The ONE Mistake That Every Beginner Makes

They are often RGB lights, which means they change color, and these are great, but mostly for the background only.
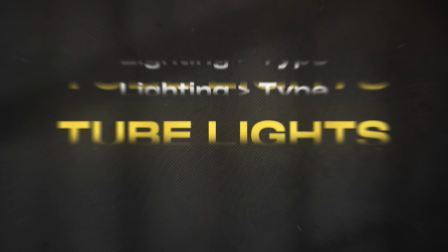256s
They let you add mood and personality to your space, but they're not really helpful when it comes to lighting your face.
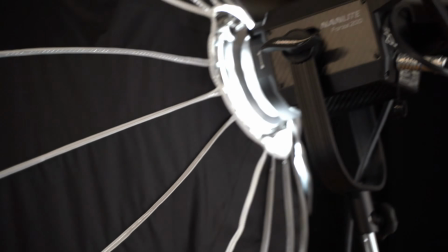262s
Then we have softboxes, and these are the gold standard. They create soft, flattering light that wraps around your face and gives your video a polished, cinematic look.
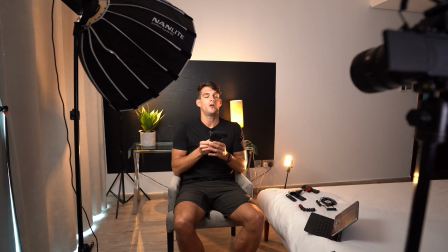273s
This should be your main key light, and I would highly suggest to avoid getting anything else that is not a softbox as a key light. But now, where do you position your softbox. So here we go. Keep it as close as possible to you.
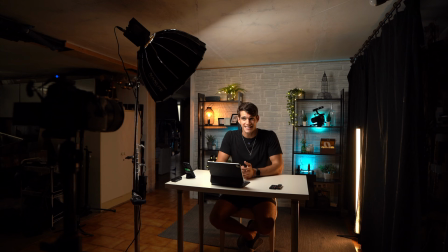286s
The closer the softbox is, the larger it becomes relative to your face. A larger light source wraps around your features more gently,
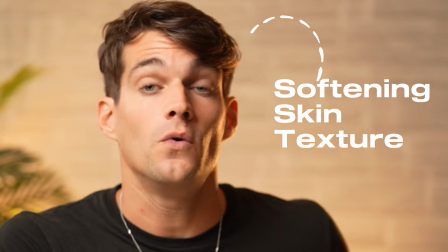294s
reducing harsh shadows and softening skin texture, which is especially flattering for faces.
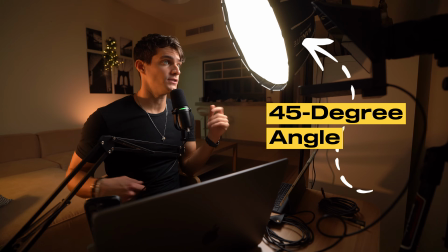300s
The golden rule is to place it at about 45 degrees angle to your face and slightly above your island, just as it is right now for me. This mimics natural window light and adds shape and depth.
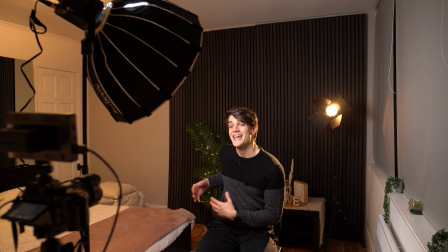313s
If you want a more evenly lit face, go for something around, I would say 15 degrees, more frontal to your face.
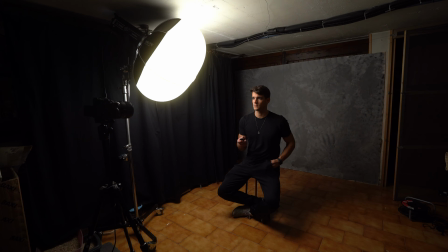320s
If you want more contrast instead and mood, you can push it more towards the side, let's say 60 degrees or more. Never place the light below you. It looks unnatural and adds unflattering shadows. Next, you need to test how the light hits your face.
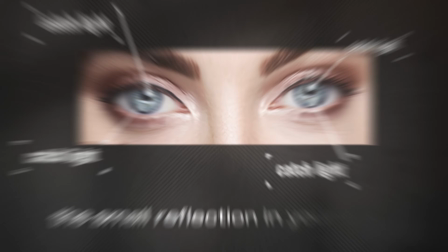335s
One thing to look for is the small reflection in your eyes called catch light.
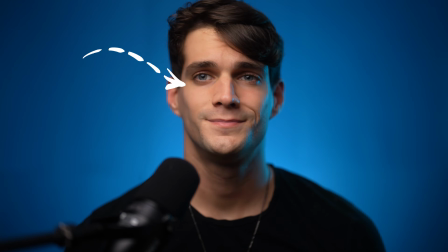340s
This tiny sparkle brings your face to life and adds a layer of connection with the viewer.
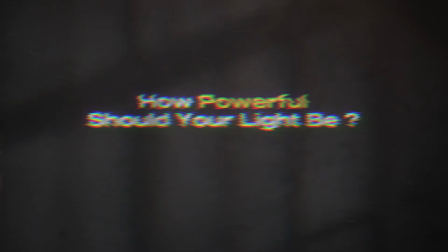345s
Lastly, let's talk about settings. First, how powerful should your light be and how big your softbox should be? You know, lights can range from 10 watts to thousands of watts for cinema lights.
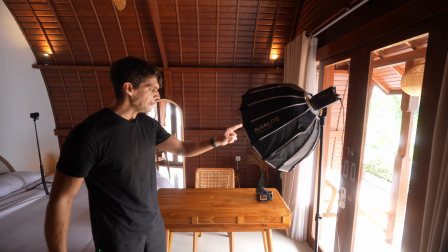357s
I personally use a 60-watt light with a 60-centimeter softbox, and it works in every room I've filmed in. I travel a lot, and this is the best combo you can have if you need to fit everything in a 23 kg checked luggage. What matters more than power is how soft and well positioned the light is. That's why getting a softbox is so important. That said, the bigger your softbox, the more light output you'll need to maintain the same exposure.
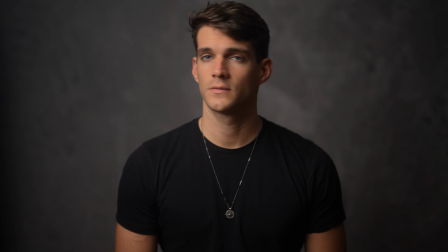385s
A larger softbox creates more flattering, wrapped around light, but it spreads light wider, so you might need a slightly stronger light source. I don't want to get too technical here, but for 90% of the cases,
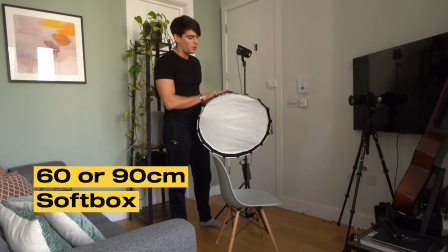397s
a 60 or maximum 90 centimeter softbox is already perfect, and you can get a light between 60 and 200 watts.
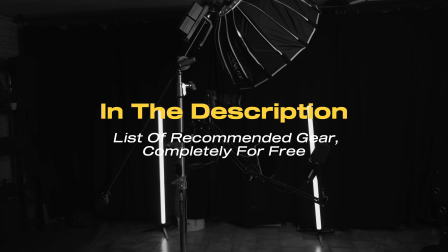405s
Remember to download the list of gear I recommend using the link in the description. Next, let's talk about intensity. This really depends on your room, power of the light, softbox, camera settings, and lens. Unfortunately, there's not a rule here. You don't want to blast your face with max brightness. Too much light can blow out your skin and make you look washed out. Too little and you look dull or noisy.
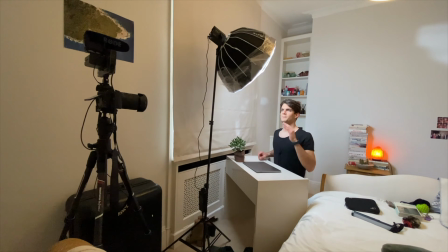428s
To find that sweet spot where your face is well lit but still looks natural. Then we have color. You want your main light to be somewhere around 5,600 Kelvin. That's daylight temperature. We're simulating sunlight. This gives your footage a neutral professional look.
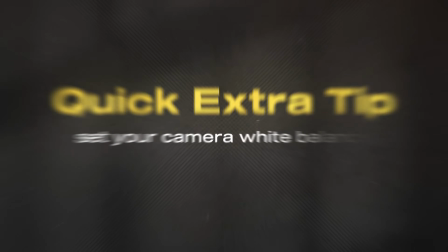446s
And also, quick extra tip, set your camera white balance to daylight too. Usually there is like an icon of a sun, but might depend on the camera that you have.
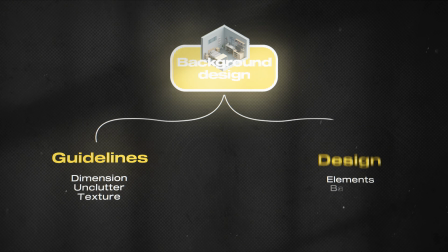456s
But talking about colors, what about the lights in the background? Yes, exactly, that's what we're gonna cover now. This is where your studio come alive, so pay attention now. But before diving into lighting the background,
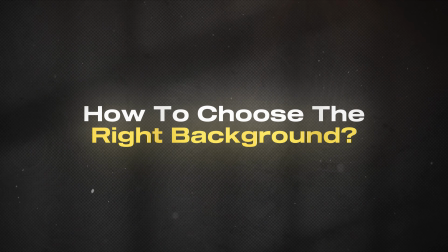469s
let's do a step back and ask ourselves how to choose the right background whenever we jump and we enter in a new room.
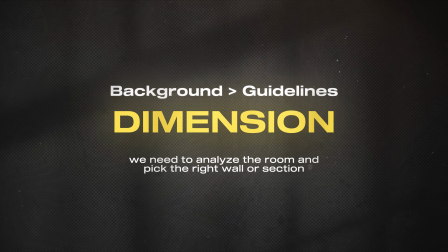476s
Well, we need to analyze the room and pick the right wall or section. You want a space that's wide enough.
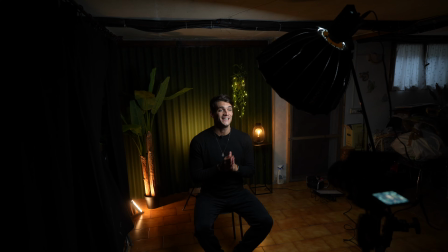482s
Ideally, I recommend at least 2.2 meters if you're shooting horizontal for YouTube, but this depends on the lens that you have. As always, for vertical content, even 1.5 meters could be enough. I recommend to avoid filming in corners when possible because it's difficult to make them look good.
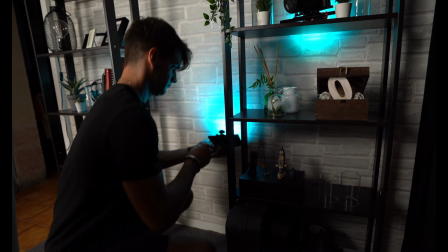498s
A flat wall, in my opinion, it's easier to manage.
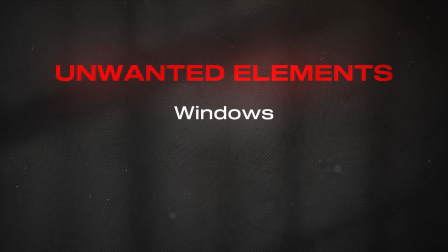501s
Also, avoid areas that have unwanted elements like windows, door frames, light switches, or power outlets in the shot if you can.
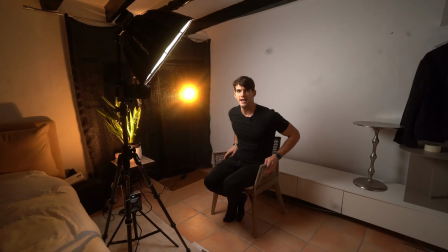509s
These things just pull focus away from you. If you can stay away from plain white walls, they tend to look like flat and clinical.
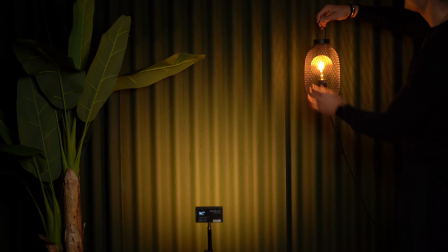517s
Instead, try to find a wall with some texture or color to add character, even if it's just subtle. If you have a white wall, I highly suggest to get at least wallpaper.
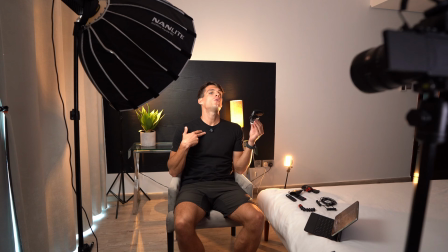528s
In this studio, I bought a non-destructive wallpaper that came off without leaving a single mark, and it was amazing.
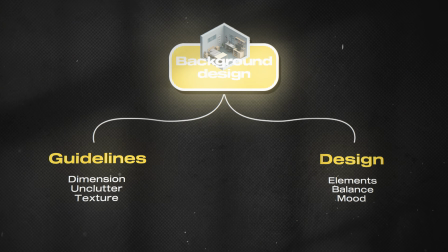535s
Second, once you have your spot, start thinking about what to put behind you.
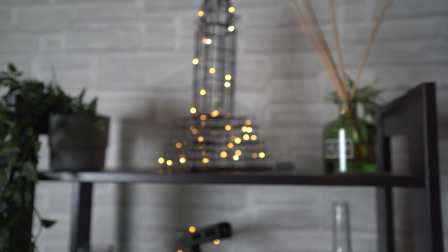539s
You can use books, frames, plants, lamps, shelves, camera gear, small sculptures, really anything that reflects your brand or personality and that just looks good in the background.
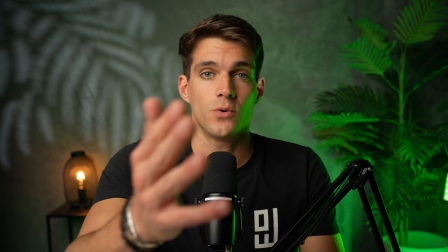550s
Just make sure nothing is bigger than your head unless it's a plant. This part of picking objects can be tricky. You need to have a bit of an aesthetic eye to make it look good.
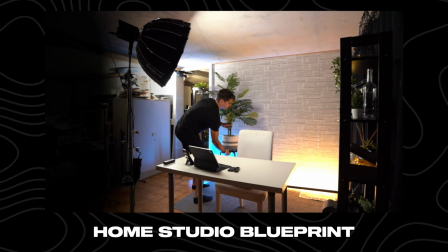559s
But in case you need further help, inside my home studio blueprint, I show you a ton of examples from start to finish so you can be confident designing your room. Or maybe if you need even further help, I offer a done-for-you service where I design and set up your studio from start to finish. If you want to apply, you'll find a link in the description. Next, try to balance both sides of the frame visually. You don't need perfect symmetry, but the shot should feel intentional. Subtle branded elements can also help tie things together.
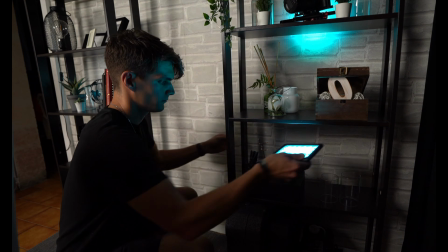588s
You could use, for example, your brand signature color across a few items, a framed photo of a past project, book you've written, maybe your product packaging, or even a symbolic object that represents your work, like, I don't know, a camera for content creators, a sketchpad for designers, or maybe a miniature plane for channels about aviation. I mean, you get the point, right? These details help your background reinforce your identity and catch viewers' attention as soon as they start your video.
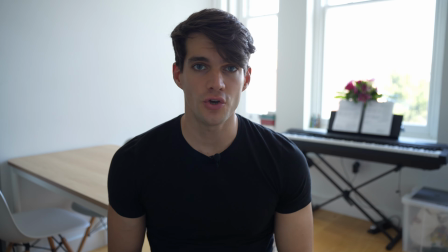616s
Once you lock in your background design, your space will go from looking like just a normal room to a space that builds trust, communicates quality, and elevates your brand on every single video. Now, let's talk about lighting the background.
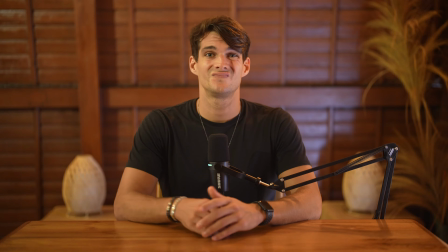631s
This might be the most important part of the whole video. If you want to go from nice to epic, you need to light the background separately.
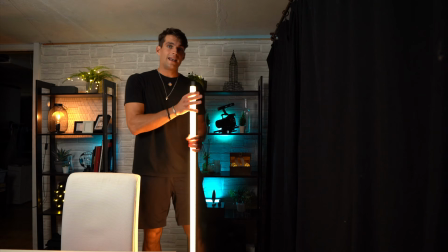638s
This is the secret most people miss. You can use anything: bed lamps, floor lamps, fairy lights, Christmas lights, LED pocket lights, whatever you have.
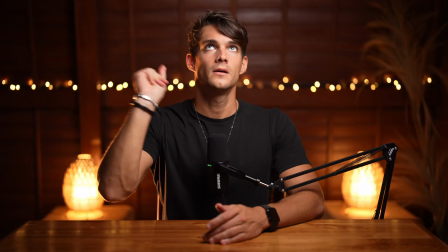646s
The goal is to add depth, separation, and mood. Pick one single accent color and stick to it. If you can, use colors that connect with your ideal audience. For example, for this client, we use calming tones because she's a teacher.
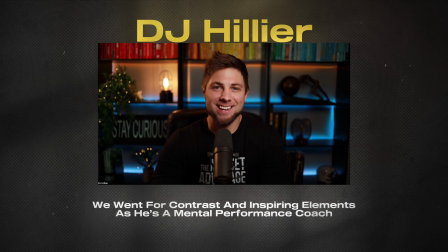661s
Instead, for DJ Hillier, we went for contrast and inspiring elements as he's a mental performance coach. Also, consider using complementary colors to make things pop, but don't go overboard. Take it easy. One accent color is usually enough. When I transformed this ugly garage into an epic studio,
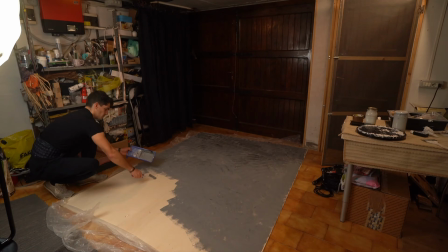680s
I painted a plywood board using concrete effect and created over 10
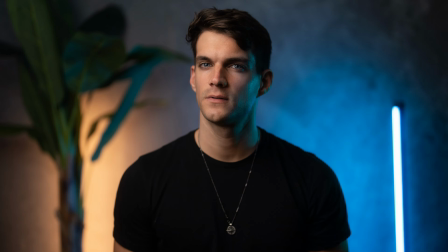684s
different setups using the same background but changing items and lighting.
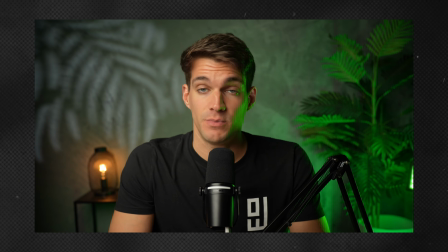689s
In this one, for example, I went for warm tones and a green to simulate I was in a jungle, also using a projector in the back.
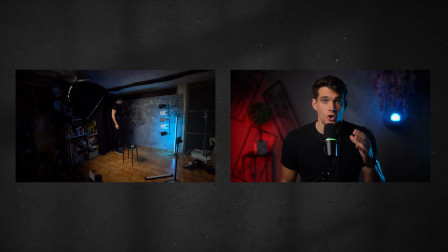697s
For this other one, I went for a very punchy, contrasty background using blue and red.
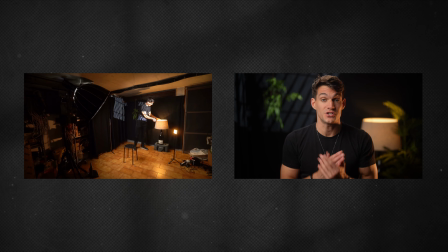703s
For this one, again, using the same background, just using a black cloth on top of it,
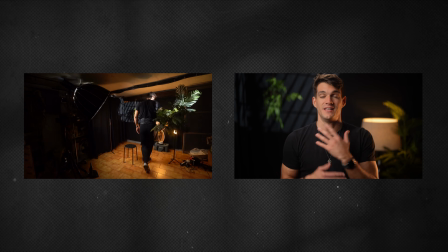707s
I used a window reflection using the projector, just a lamp with a plant and also a small floating plant.
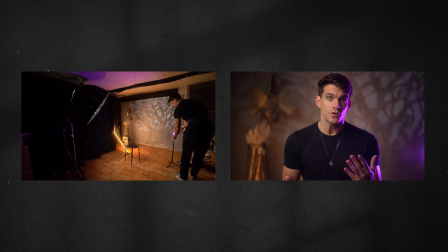714s
Super dramatic, but very cozy. For this one instead, I changed completely vibes and I decided to go for a different accent color, which is purple. And then again, I used the projector to have a sort of a tree in the background and some kind of pom-poms on the opposite side. Completely different mood from before.
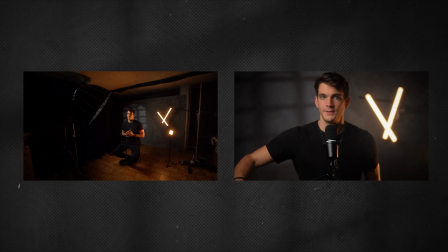730s
But this one, again, super different, very dramatic, just warm lights on one side with an X and a reflection of a window on the opposite side. Now make sure to subscribe because I'm gonna break down every setup from this transformation into an upcoming video here on YouTube.